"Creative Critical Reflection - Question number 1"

film opening task is called Brotherhood. It's a war drama film that revolves around the struggle of a group of students struggling to learn the aftermath of a war. The teacher's role in the film is to protect them from their enemies and teach them at the same time so they won't grow up knowing nothing.
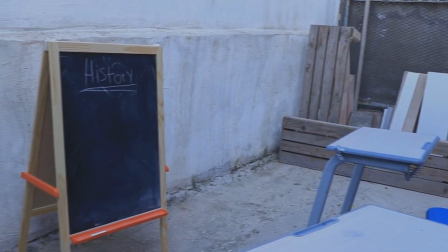23s
To start off, it is known that camera work is a very crucial aspect of the film.
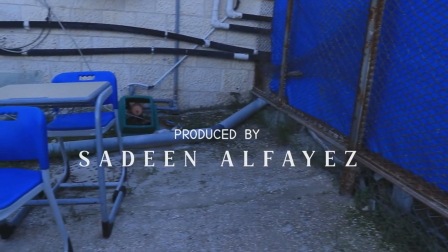28s
Camera work is responsible for showcasing and displaying everything that is found in the frame,
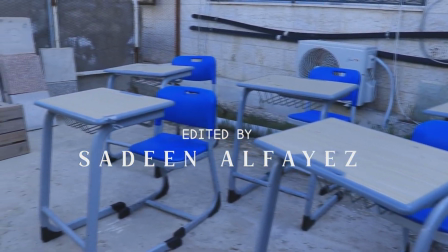34s
evoking the audience's emotions and hinting at the film's genre.
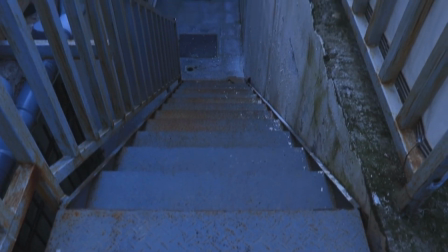39s
In my case, war drama. Camera work such as wide angles and aerial shots are common examples found in these types of films.
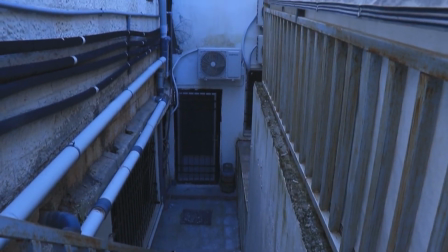48s
They are considered genre norms.
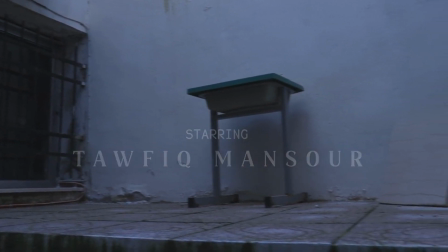51s
Genre norms basically mean that things that the audience expect from the film in many different aspects.
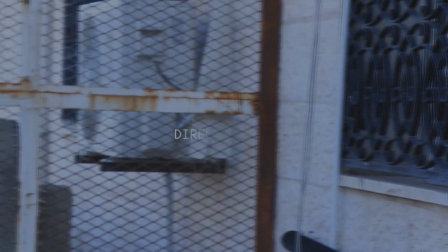59s
In the context of camera work, it can differ from angle compositions to camera movements. To follow the conventions of the war drama genre's camera work, I included several establishing shots to show the destruction caused by the war in the area where the students live.
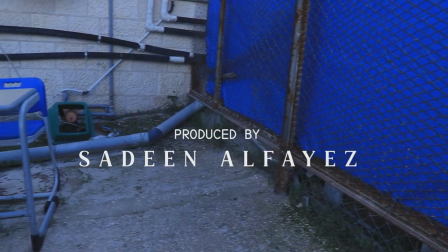76s
I focused on the students' desks as the central element of the plot of how students struggled to get the rights to learn after the war.
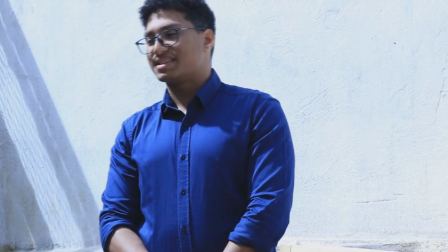84s
I introduced my characters with wide shots highlighting the innocence of children and their attempts to learn after experiencing traumatic events.
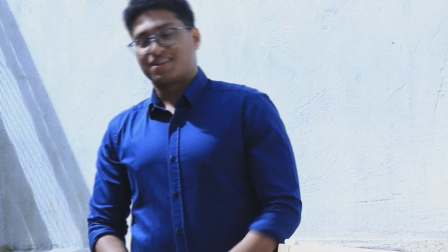93s
The medium shot that was used when their teacher reassures them that nothing
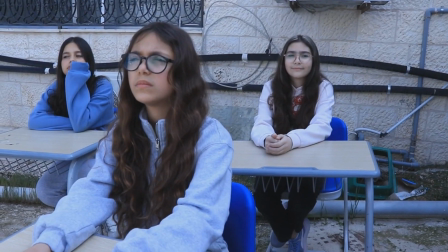97s
will happen to them and they are safe reflects the caring nature of the teacher.
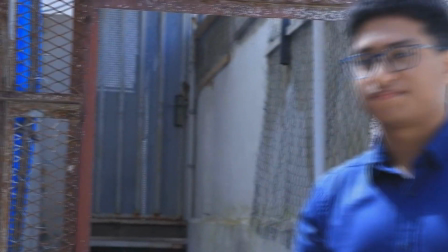102s
In the same scene, as the teacher was giving a lesson,
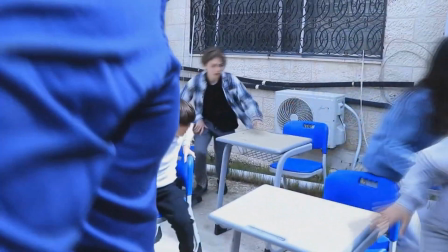105s
medium and close-up shots were used to show that the students were in danger when the armed man came in screaming.
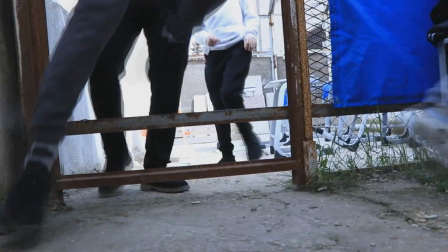112s
These shots helped in presenting the dramatic aspect of my plot,
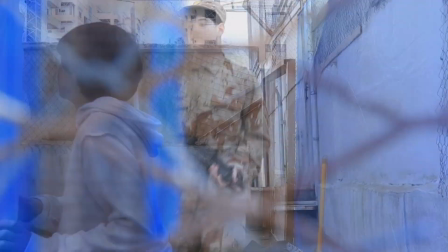118s
portraying the terror and fear experienced by the students and their teacher.
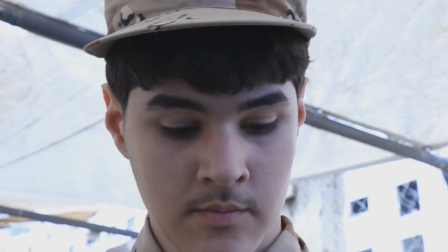123s
Furthermore, the dramatic genre is also shown in the scene where Andrew finds his brother as the enemy.
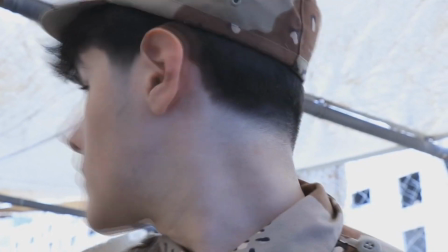129s
This scene shows the audience that this plot doesn't only include the conventions of war, but also focuses on the drama genre.
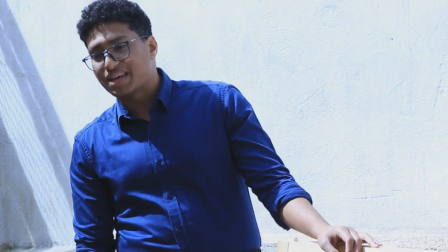138s
Mise-en-scène branches out to lighting, props, setting of the location, and so on.
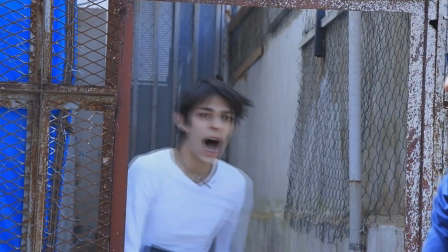145s
Understanding the importance of a set can drastically change the success of a film. In some cases, lighting can't be adjusted on set. To hang on the war drama conventions, I made some adjustments and added a few things to the set,
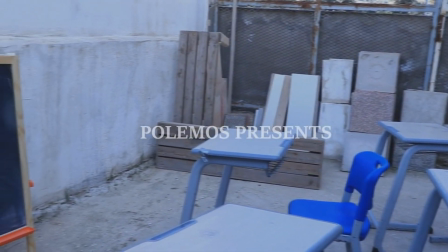160s
which was done by having a small board to show that there was not enough resources due to the war's devastation.
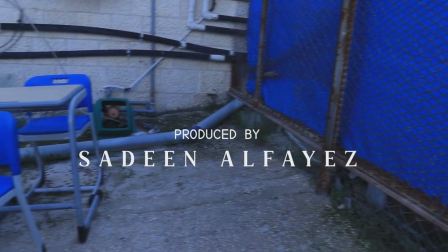168s
Additionally, the use of broken desks also showed the impact of a war on this area, emphasizing the importance of these students to the plot.
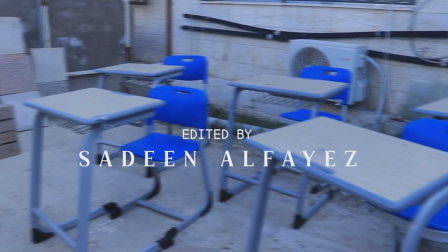177s
The location that I have chosen was an isolated and abandoned area to
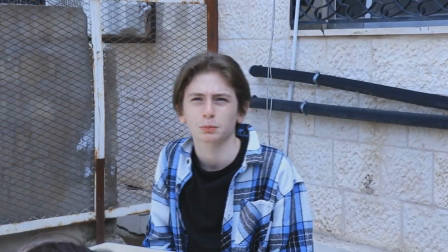181s
show that the people in this country are still in danger and under enemy rule.
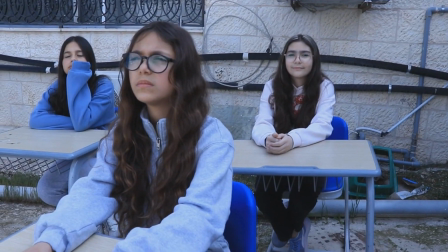186s
The decision to have the teacher take these students to what he believed was a safe place showed the situation they were in.
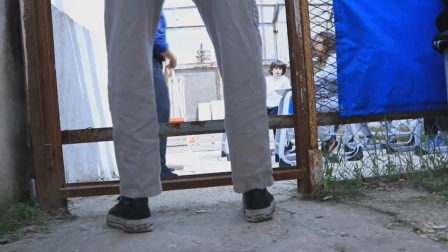194s
Unfortunately, this was not the case when the armed civilian warned them and took them to a hidden staircase to hide.
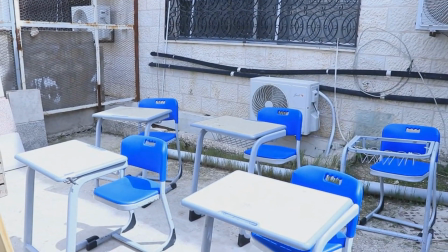200s
My film opening scene reflected the cloudy weather since the audience are used to these weather conditions in such films.
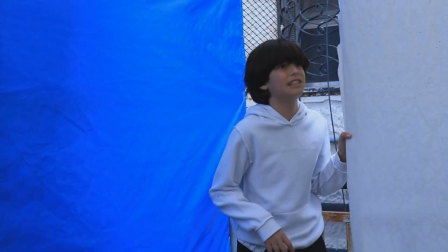208s
As for the lighting and the color of the shots, I had to change this convention by having high-key lighting in the scene where the teacher was giving a lesson,
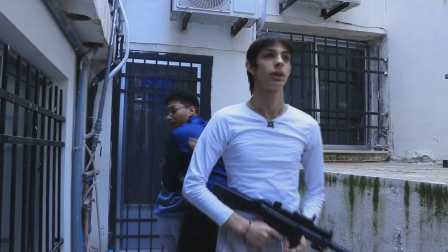216s
to reflect natural lighting conditions. However, I used dim lighting in the other scenes to create an unsettling atmosphere.
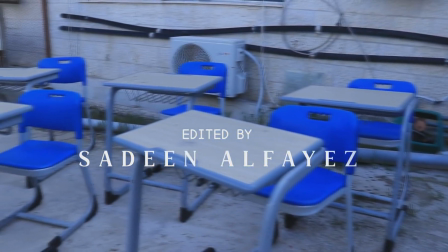226s
Moreover, cool colors were consistently used to represent my genre and it was done for the whole scenes.
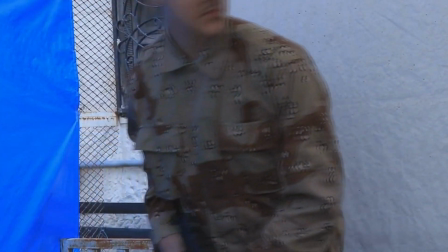232s
The most important props and costumes, such as weapons and soldier costumes, were significant in portraying the genre to the audience.
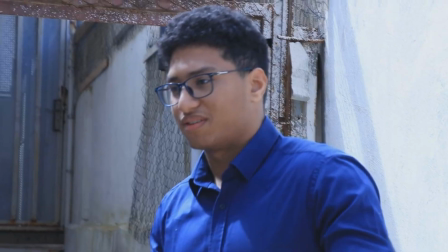240s
The students' costume, casual and dirty, showed their ongoing struggle to have their lives back in the aftermath of war.
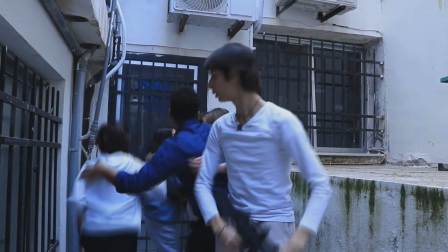249s
Editing played a huge role in following the conventions of the war drama genre.